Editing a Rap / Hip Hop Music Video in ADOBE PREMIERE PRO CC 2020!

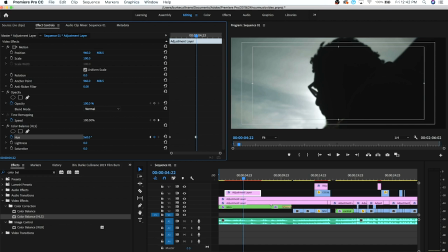(8:15)
HLS set a keyframe for you hue and then move over and then I usually change it to like 5x and then feel it out So that means that it's gonna rotate through your hue five times.
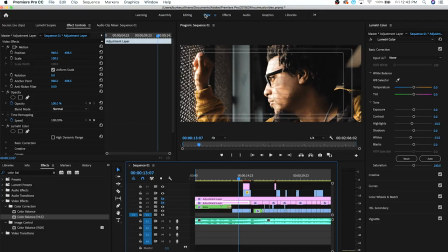(8:27)
What about your actual process of color grading? So I go to my color tab. I use adjustment layers And the reason I use adjustment layers is because I can drag the adjustment layer over the entire sequence and then make those fine adjustments after rather than having to copy paste copy paste copy paste and then go into each individual clip and adjust from there The first thing I always go to is my curve So I'm just gonna like let's just can you explain like I'm five how the
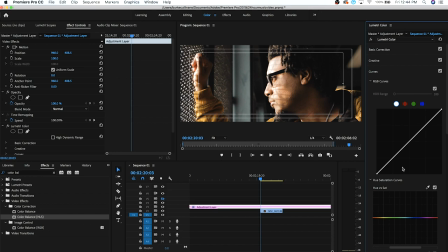(8:51)
curves work basically curves are Messing with your shadows and your highlights and your mid-tones. Yeah, it's kind of working with white, right? Red, red, and red. Yeah, then you can mess then you can go with like the RGB and everything and mess with that way And that messes with the color tone in this area This is roughly where your shadows are gonna live all right in this area That's roughly where your mid-tones are gonna live and then
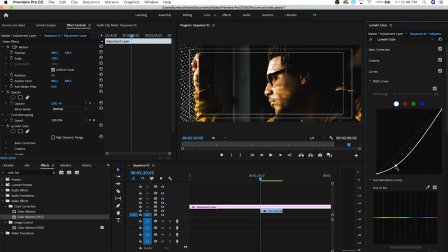(9:10)
in this area is where highlights are gonna got it So if you take your shadows and you drag them down, it's gonna bring them down if you bring them up It's gonna it's gonna bring them up Usually what you would do is you would create an s-curve and all this is doing is basically adding contrast to the image You're making the whites whiter and the blacks blacker got it The color grade of this since it's not a super high dynamic range.
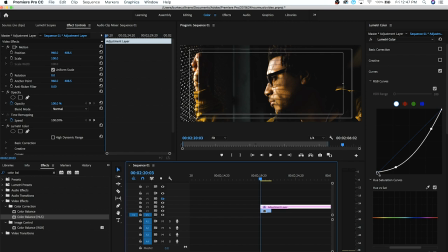(9:29)
I had to try and bring some information back with my curves I just brought the black sound because I wanted it to be darker. I wanted to be more moody I also lifted it a little bit when you do this when you lift it at the edge It gives that like filmy of yes to your fetish.
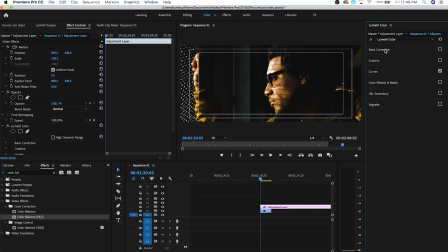(9:42)
Yeah after I brought the shadows on I needed to bring the highlights down as well Yeah, after I did my curves I came into my basic correction You know if I had to adjust my exposure I contrast highlight shadows whites blacks so far That's just the color correction, right? We haven't even gotten to the grading yet. Yeah. Yeah, technically this is just The color correction part it is a little stylized so you some people may
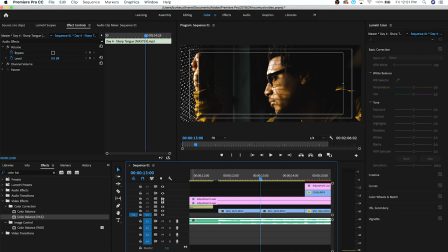(10:05)
consider it the grade this top layer is Our color grade now for a color grade. I Actually just used one of my LUTs that I created. So this is a personal lot. I've never released them I thought about releasing them.
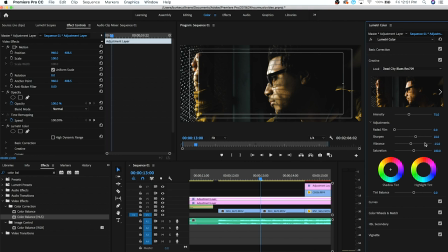(10:18)
So maybe I will I brought the intensity of that let down I also took the vibrance down just because the image off the t3i was a little too vibrant And then I also believe that I did bring yep I brought the image down a little more to the cooler side minus 10 and
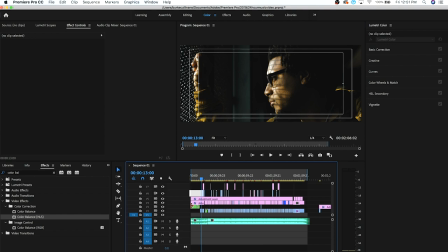(10:32)
then from there All I did was I would just mess like my color grade you can see here That's just across the whole video now the color correction the bottom adjustment layer that changes per clip Yeah, as your exposure is gonna be different your highlights are gonna be different all that stuff So I had to adjust that and then do the creative look after just keep in mind Burke is putting out videos Weekly multiple times a week. This is something that he does all the time So of course someone that is constantly doing this is gonna be able to put something out that is this the level that it Sup bro. Hey Jonathan just in time for the outro. That being said guys make sure to check out Burke and Armando and subscribe to Metabox All right. See you next week stay hungry deuces Where did Burt go? Is that a thing? He just disappeared? Burt! Whoa! What's up? I found this coffee in the fridge. I figured I was just... Okay. Nothing happened here.